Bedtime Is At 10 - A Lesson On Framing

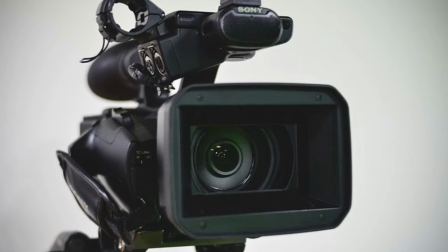0:00 The camera plays a fascinating role in film. It's an object we never see, and yet we're always aware of it.
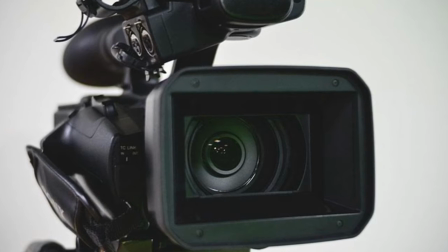0:06 This is because the camera dictates the focus of the shots, the motion of the action, and the relationship between the environment and its characters.
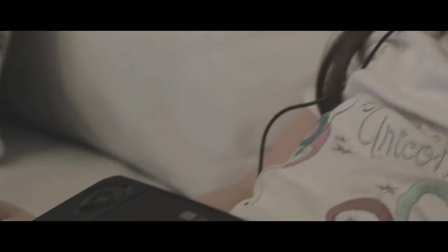0:16 Bedtime Is At 10 utilizes unique framing techniques that are often successful at efficient cinematic language,
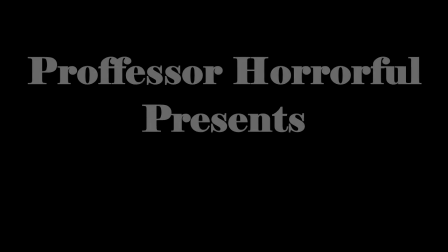0:24 sometimes not. To better explain this, I need to teach a lesson on framing.
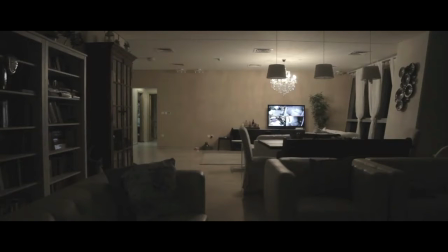0:30 Bedtime Is At 10 often uses a technique known as negative space. This means taking the thematic focus of the shot out of the center.
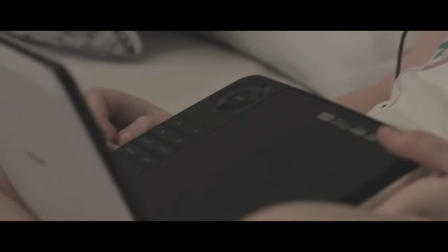0:38 This puts an emphasis on the lack of something being there.
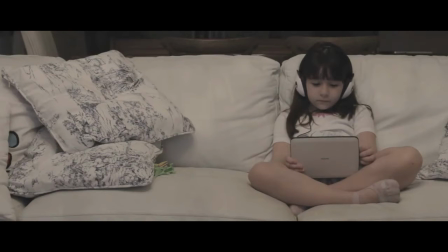0:42 For example, a shot of Heather to the right of the couch and an empty spot on the left implies that someone is meant to be in that spot.
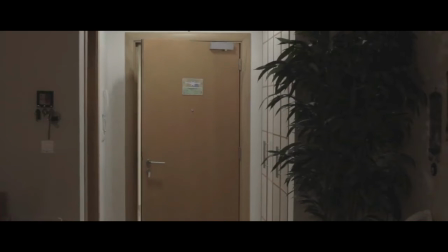0:49 This shot highlights the babysitter's lack of responsibility. Another shot is of Heather opening the front door.
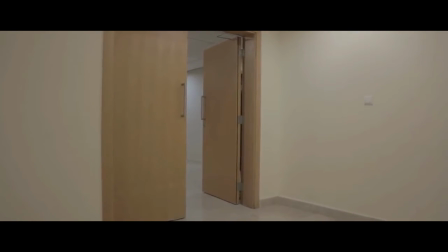0:56 The focus is on the hallway instead of Heather. This puts emphasis on the hallway being empty even after Heather closes the door.
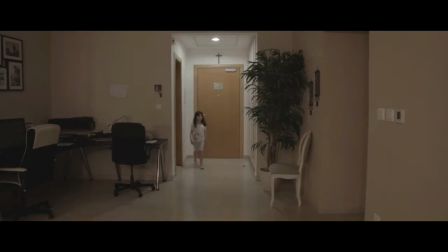1:03 The shot lingers on the empty hallway. This sets up the audience's false expectation that there will still be nothing in the hallway.
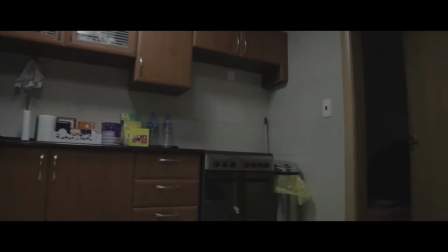1:11 The lack and presence of negative space also dictates the perspective of the shots.
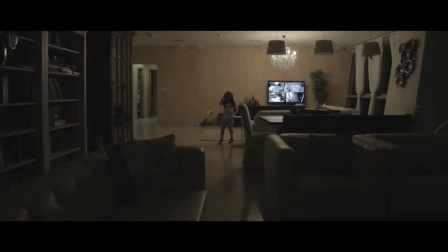1:16 When there is no negative space, we focus on Heather. When Heather is only in a small part of the frame, we assume the perspective of the entity.
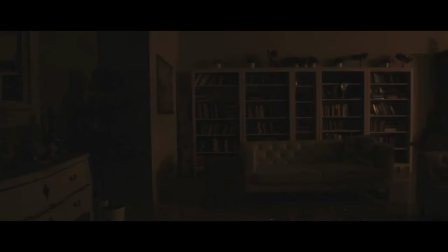1:24 Note how in these shots we don't see the entity. This distances Heather and the entity apart thematically.
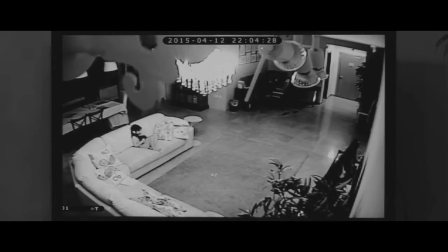1:30 An odd choice on Dmitry Salamov's part is to include shots from the perspective of a security camera, a la Paranormal Activity.
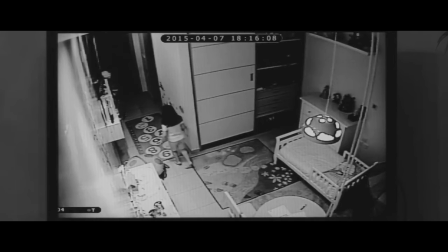1:38 No explanation is provided for the presence of the security cameras, meaning these shots have no thematic impact,
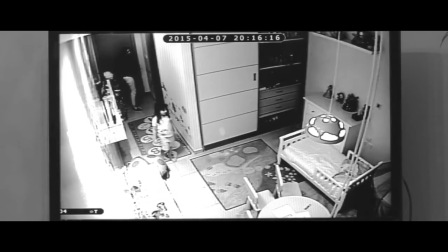1:45 and they clash with the style of the rest of the short, feeling at times jarring.
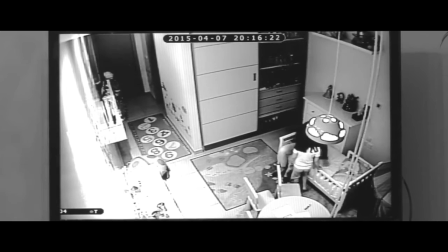1:50 To better understand this, take a look at these specific instances of security shot normal shot transitions.
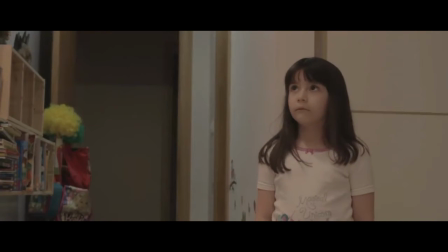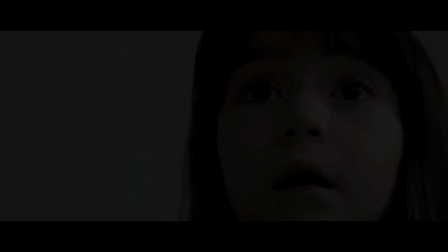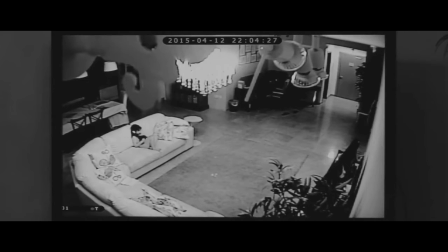2:11 These two framing devices create two very different styles that simply cannot coexist with one another.
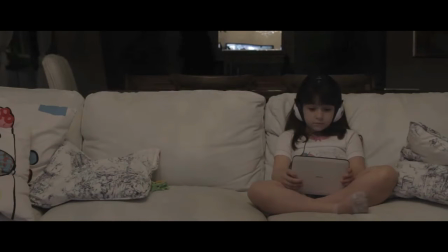2:18 You can either have everything from the perspective of a normal camera or the perspective of a security camera.
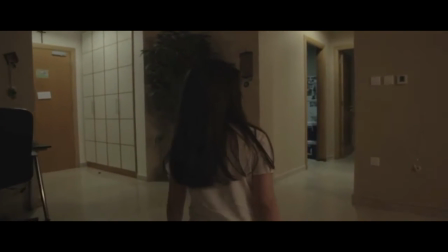2:24 Normal cameras can be used for a range of framing techniques, while security cameras often only have one option.
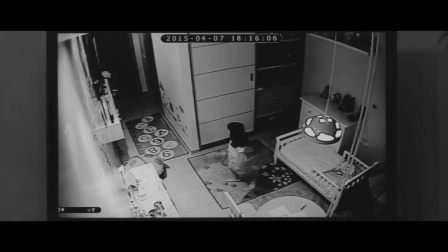2:30 However, security cameras create a very specific style that directly implements the camera as an actual character.
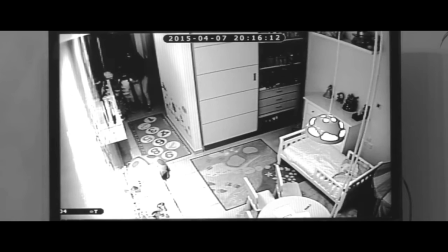2:37 The distance, video quality, and muted audio of a security camera can often create a very unsettling feeling.
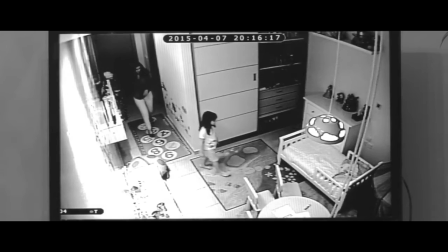2:43 This will only work if the shot is always from the perspective of the security camera. As soon as it isn't, the effect dissipates. Bedtime Is At 10 every so often uses POV shots of Heather.
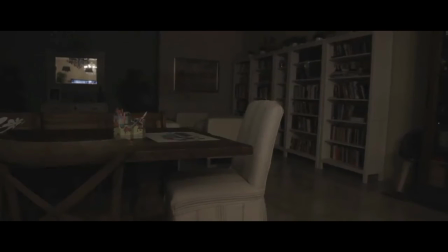2:56 The issue is that these shots are never paid off. The shots are used for when she is looking around but never finds anything.
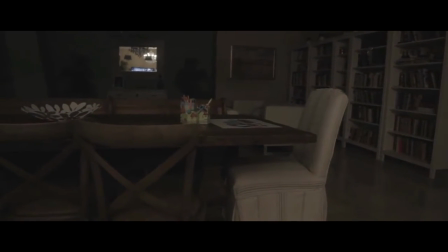3:03 The expectation is that the final use of the shot will involve Heather actually finding something.
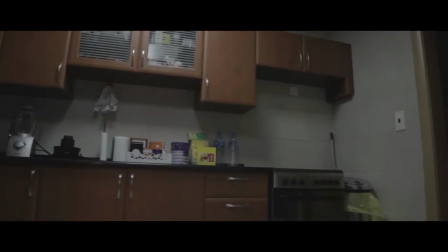3:09 This lack of payoff makes all uses of these shots feel inconsequential.
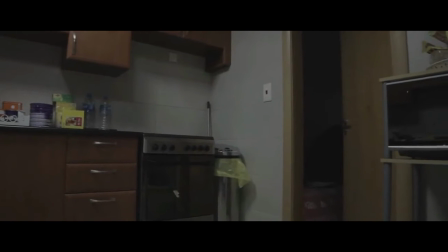3:14 See, when the camera mimics the perspective of a character slowly looking around the room, we automatically anticipate something abnormal.
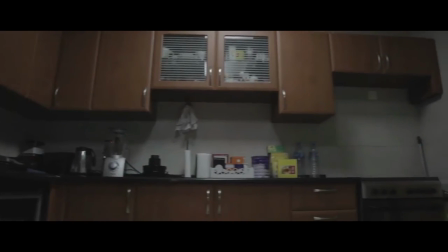3:23 When nothing happens, we are relieved. When the technique occurs again, we assume something abnormal will happen this time.
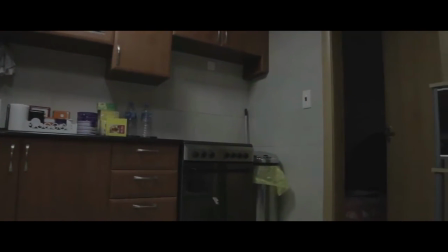3:30 This will happen each time you use this technique, and if you never do a payoff, the audience will be frustrated.
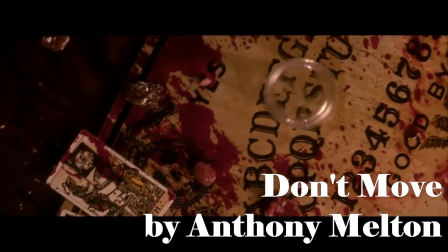3:36 The opening and closing shots of a short horror film are crucial to an audience's experience.
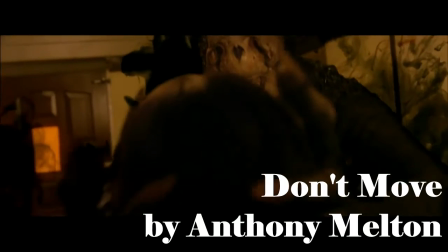3:42 How a short starts and ends is what's going to leave the greatest impact.
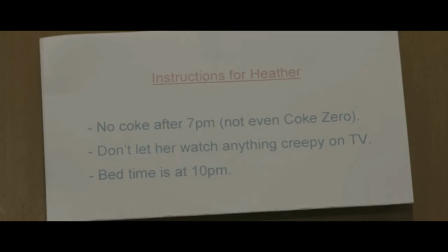3:46 The short opens on instructions to Heather, giving us 5 pieces of information. The subject is named Heather, the person this note is written for doesn't know a lot about Heather. Heather can't have Coke after 7, Heather can't watch anything creepy on TV, and bedtime is at 10.